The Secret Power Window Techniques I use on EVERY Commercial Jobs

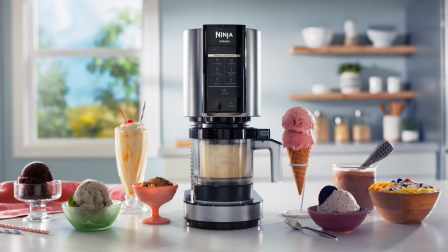(0:00)
Every single shot that you just witnessed from all these ads is using Power Window. When we think about Power Windows, the first thing that comes to mind is either make the image brighter or darker, just like a traditional vignette. But it is nothing compared to the kind of stuff that I'm gonna be showing you in here. The real magic begins where that basic knowledge ends. After learning this, you're gonna realize why you haven't delved into doing this earlier.
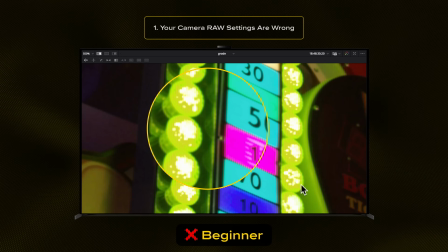(0:26)
And speaking of that, if you really want to level up your grading game, I have an absolutely free training.
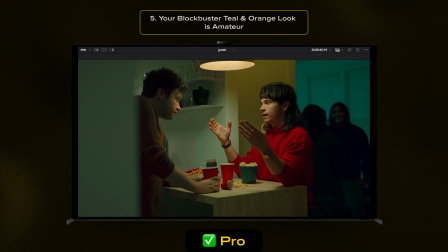(0:32)
All your burning questions that you needed the answers to for the last couple of years comes with practice footage so you guys can actually implement what you're learning.
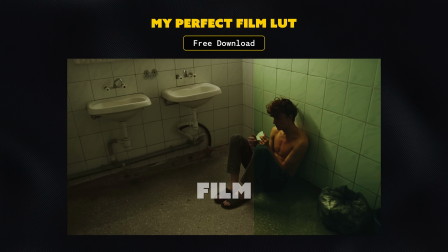(0:40)
Plus, I'm throwing in my ultimate LUT in there for free that you will unlock at the end of the training. Link to the training is in the description. Check it out after you finish watching this video. And guys, we still have over 50% of you that are not subscribed to this channel. So if it is helping you and if you are coming back, then please, please do me a favor.
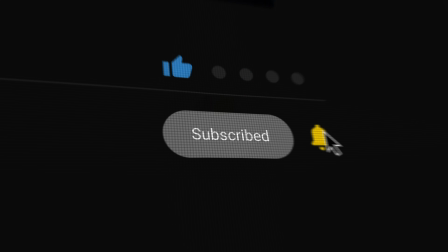(0:59)
Just pause for 1 second, subscribe to the channel, hit the bell so you will be notified about my future content, and make sure to share this video with your filmmaker friend. For those that don't know me, my name is Qazi.
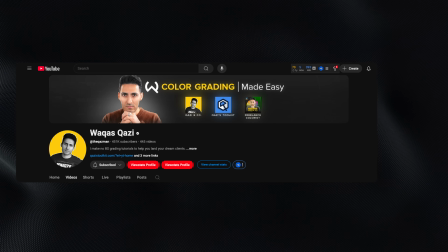(1:09)
I've worked with brands like Adidas, Amazon Prime, Universal Studios, and I make no bullshit straightforward color grading tutorials so you can work with your dream clients.
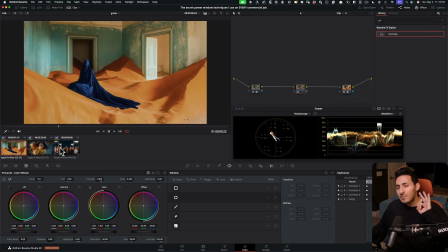(1:20)
All right, so now we're inside Resolve, and I'm going to be taking you through three completely different secret advanced techniques when it comes to Power Windows.
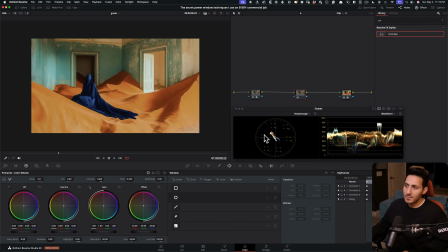(1:30)
Most of the time when you see a shot like that, the first time you're going to start using Power Windows is going to be for vignettes, right? So let's just go ahead and do that. So if I go here, Power Window, and create a vignette, then you're going to feather it out.
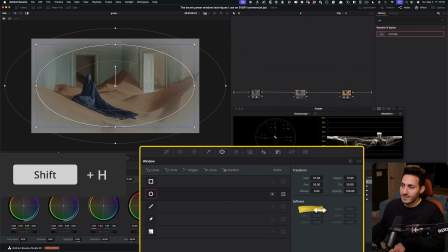(1:45)
And if I hit Shift H, it tells me like what I'm selecting. Okay, so like right now, I'm affecting everything inside of this, and then it's like a really nice feather.
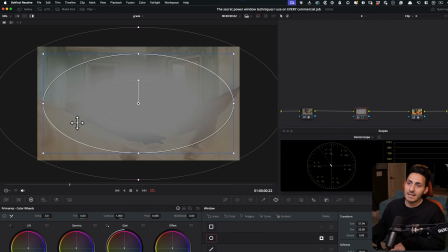(1:55)
So I wanna invert it so I can affect the outside and leave the inside as is. So sounds cool.
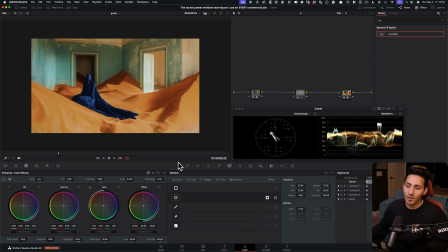(2:00)
And then normally what people would do is like, you know, they'll just go in their offset or in their gain or gamma and pull that down.
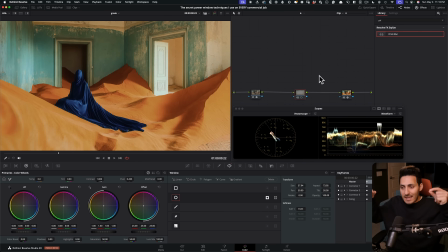(2:07)
It's very important to know which exact parameter and tool you have to use to even do that.
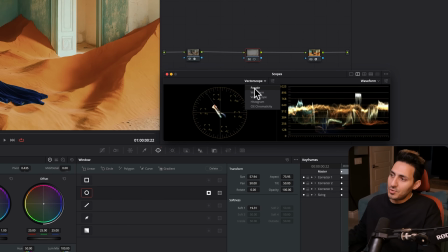(2:13)
So let's just for a second put this to parade, or let's just say our Y channel waveform.
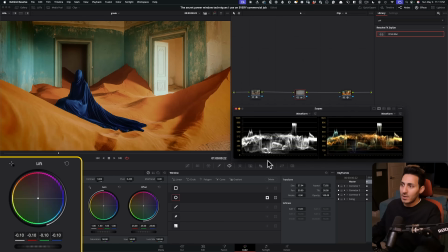(2:20)
And let's just say if I use my lift and pull this down, look what I'm just doing, like this right here. This looks very, very unrealistic. This does not look right, okay? So this is not the move.
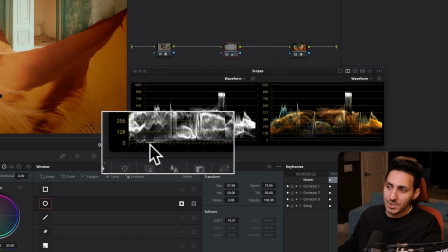(2:31)
And if we look at our waveform, like we're crushing our blacks and this just does not look natural, okay?
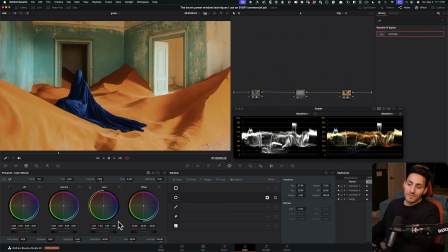(2:37)
So you don't wanna do that. What if we use our gain? So let's do that.
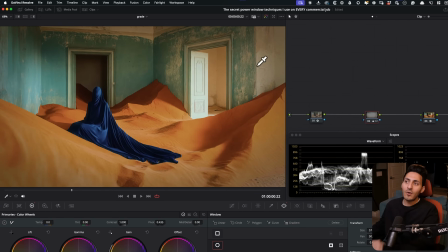(2:41)
If I pull everything down using my gain, look at like how it's just making the entire image uninteresting and lifeless.
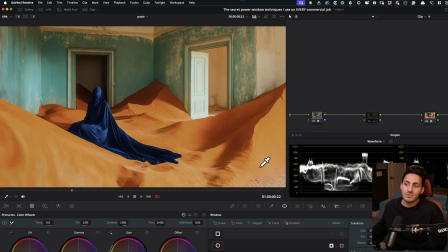(2:48)
I mean, look at what's happening here, like this area right here. It just looks so fake and choked. Like the highlights just do not look natural.
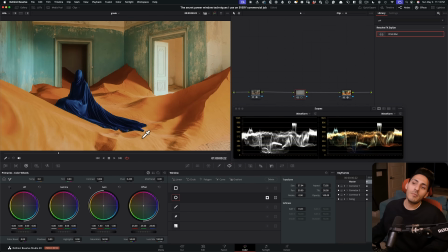(2:54)
So one of the best ways to go about creating a more natural vignette, you can either use your custom curves and just grab something from here and start pulling it down, or just use gamma.
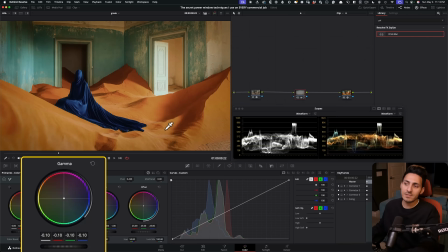(3:04)
If you're just starting out and if you just want to end up with like really good results, because look at what gamma is doing compared to lift or gain.
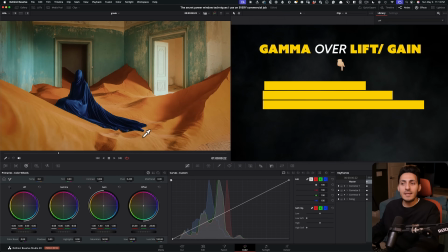(3:11)
Gamma is giving you the more realistic, grounded image.
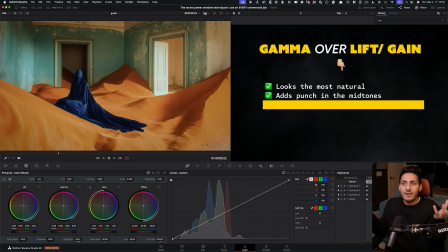(3:15)
It's just basically pulling all the colors that were kind of thin and all the where the exposure was sitting and is bringing it down, pulling it down while still keeping the punch and the highlights and then still keeping information in your shadows.
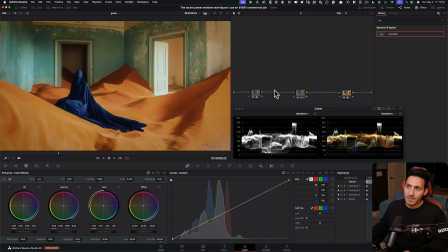(3:29)
And you end up with something like that. So that's a much better result. But let's just go and do something. So I'm going to go here and I'm just actually going to save it. And now I'm just going to go ahead and reset this.
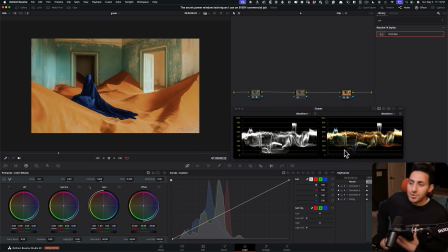(3:39)
The advanced technique that you should be using, you want to create a window patternless. You can't even spot it. And secondly, it has to be light motivated. So what am I talking about? I'm going to go right here. I'm going to create a custom shape. And I'm looking at the light. It's dark right here.
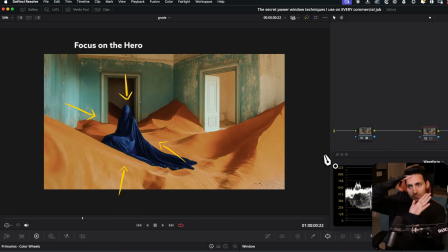(3:55)
It's bright right here. I want to put the focus right on my girl and want the light to be motivated. So I'm going to create something like this. I'm just literally going off of like what's happening in my image right now.
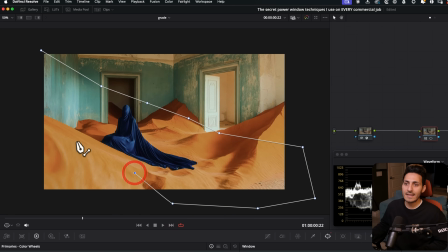(4:07)
And I want to kind of create this sort of thing. So there's like a beam effect happening and then everything else is kind of feathering out.
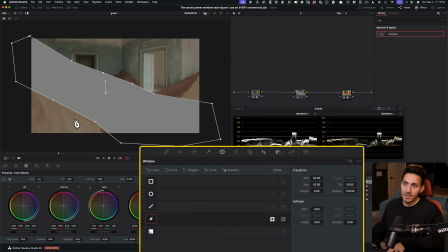(4:16)
And I'm going to go ahead and just invert it. So we're only selecting the outside of what we're trying to do.
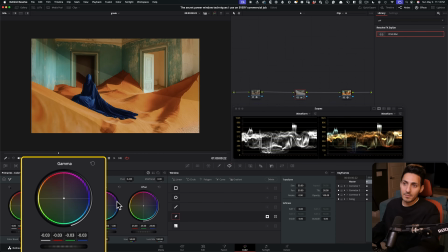(4:22)
I'm going to go back in my gamma and I'm going to pull it down. Let's just go ahead and soften it.
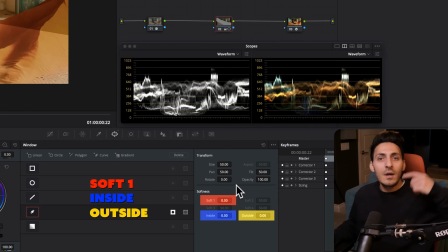(4:27)
So now we have three different options compared to our regular window that only gives us one option, right? Which is just like softening the whole thing equally. Here, we get to decide how we want to soften it.
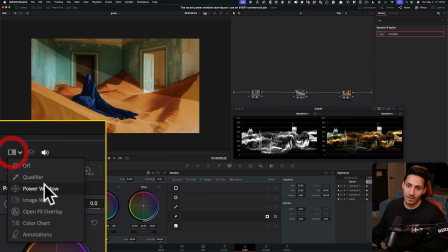(4:38)
So if I go here and pull up the window,
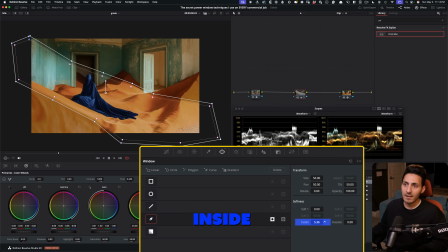(4:40)
I get to go, do I want to just like bring it in a little bit on the inside and then go even really wide on the top end? So now it's just like way more natural. Like just look at this.
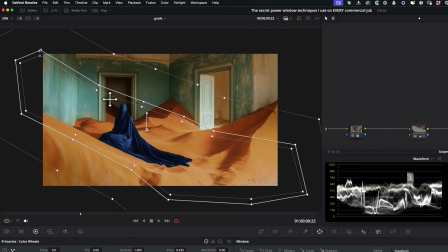(4:55)
Like how natural that response is. And basically, I didn't get to come in and affect her so much by doing that.
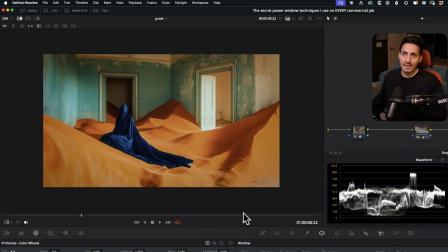(5:04)
So now if I go to our previous, like right here, you can see we're really affecting everything.
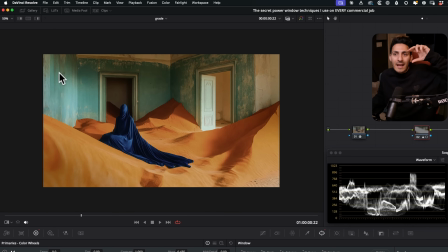(5:09)
Whereas here, I should look at her, and then this contrast on the wall looks really nice. And then it does a perfect contrast with all the warm tones that we have in our image. And that's exactly what we're getting here.
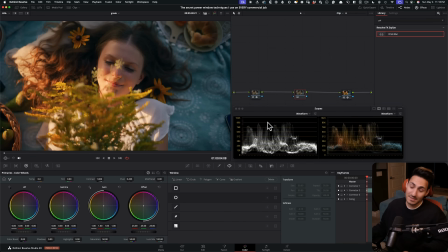(5:22)
Moving on to our second example, and this is going to be a really fun one. You guys are going to love it.
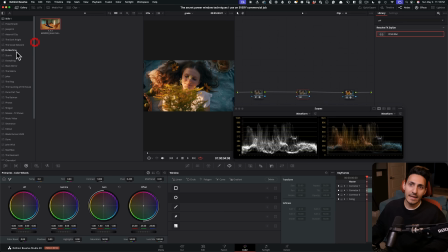(5:27)
So one of the things that we constantly see in really highly stylized shows like, say, Shogun, so let me pull, or Dark, let's just pull this up. And if I go to this shot right here, pull this up and kind of show you what's happening, look at what's happening on the edges.
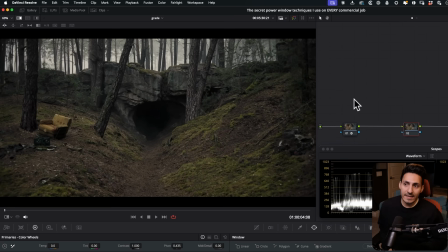(5:42)
So one of the most advanced uses of vignettes and power windows is not to just always make it brighter or make it darker. That's just such a beginner step. But a much more sophisticated way to use power windows is like when you start getting into that,
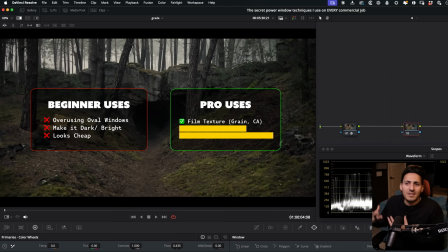(5:58)
where you're creating texture by using chromatic aberration and maybe grain, and then maybe you're just like cooling off the edges and bringing the saturation down while putting the emphasis in the middle.
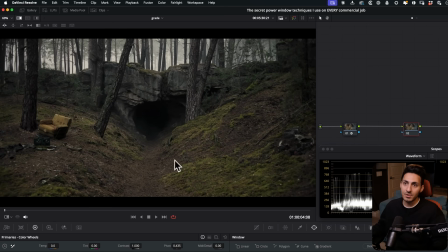(6:10)
Like there's so much more to it. So let's just try to mimic some of that. And I'll give you another example.
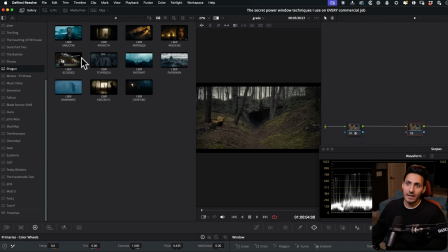(6:15)
So let me, if I can find Shogun right here and look at this shot. I mean, oh my God.
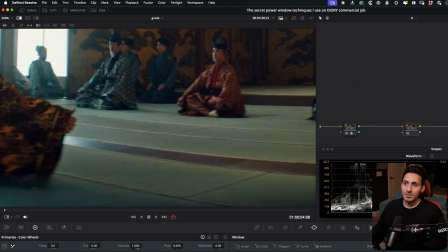(6:20)
Like look at what's happening here, right? Like all this chromatic aberration that's happening on the edges, we can see it like right here.
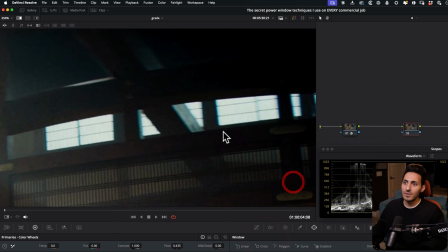(6:28)
And then if I take you to up here, I mean, come on, like look at this, right?
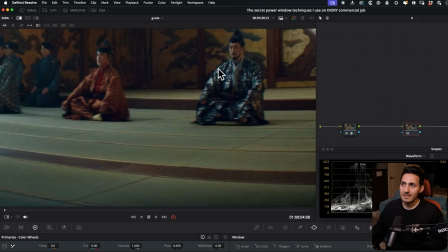(6:32)
Like, look at all of this compared to like where the actual focus is. So that just makes it for such a juicy image.
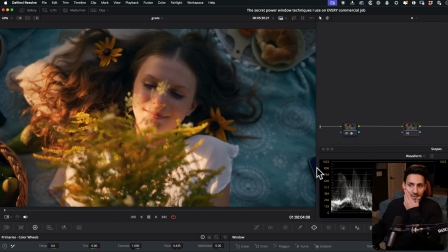(6:40)
So let's do exactly that. So we have this image, looks beautiful.
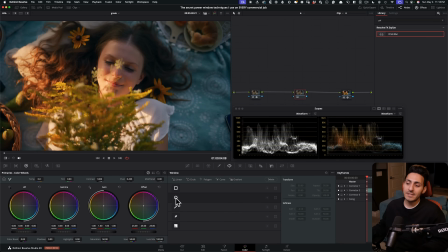(6:44)
So now what I'm gonna do is I'm going to actually this time just use a regular vignette.
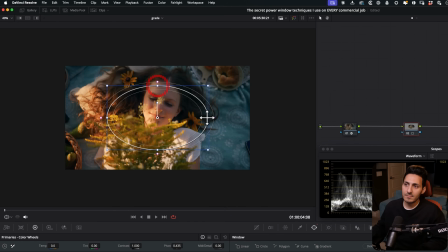(6:50)
And let's just use it something like this and keep it light motivated. So the light is coming from there. So we're gonna keep it somewhere around here. And we also wanna just make sure that this area stays in focus, okay?
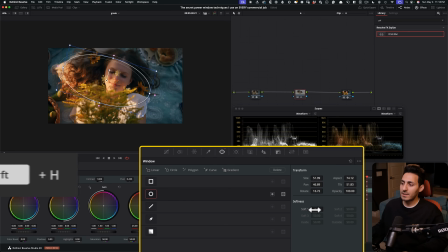(7:02)
And then what we're just gonna do is we're gonna do Shift H and see what we're doing.
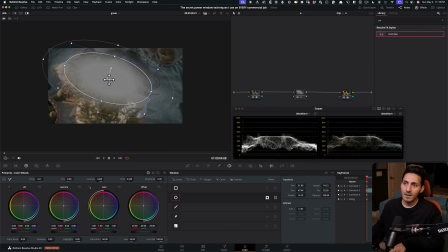(7:07)
And let's just feather it out a little bit, invert it, feather it out a little bit, make sure that the face is perfectly fine and everything else we want to affect.
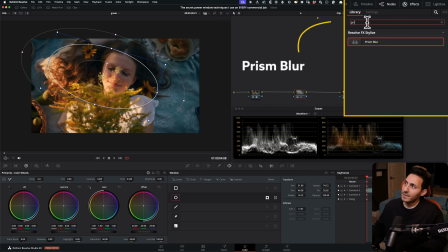(7:16)
Now I'm just gonna go in and type in this right here, Prism Blur, okay?
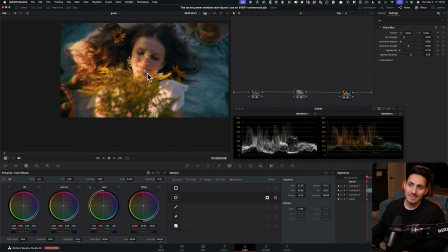(7:21)
One of the OFX. I'm gonna drop it on. And as soon as I drop it on, it's very, very heavy and it looks very, very cheap.
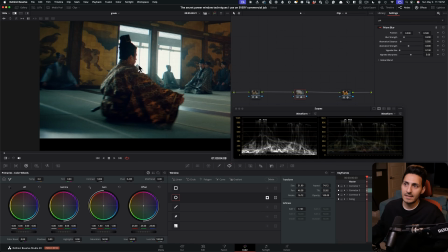(7:27)
It does not look anything like what we're seeing here, which is like the chromatic aberration.
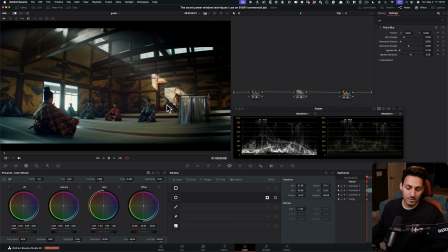(7:32)
And then, you know, your halation is very controlled. It looks very sophisticated. This just looks horrendous.
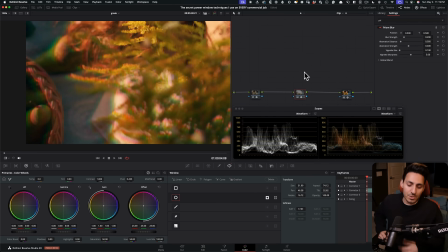(7:38)
So let's undo it. But it's always good to start really extreme and then pull back. First thing that I wanna do, the biggest culprit here is our aberration distance. So let's control that. And if I do before and after, this is looking way better. The next thing I wanna do is I wanna control my blur strength.
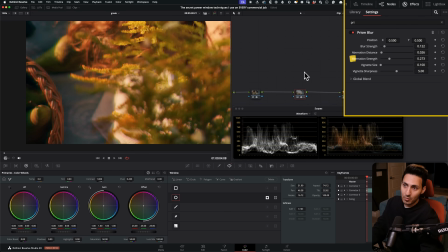(7:55)
So I'm gonna pull that back. But the one thing that I do want to actually accentuate is aberration strength. So if I pull that hard and then I just keep going back in my aberration distance and keep bringing it closer, I now create a very, very interesting look.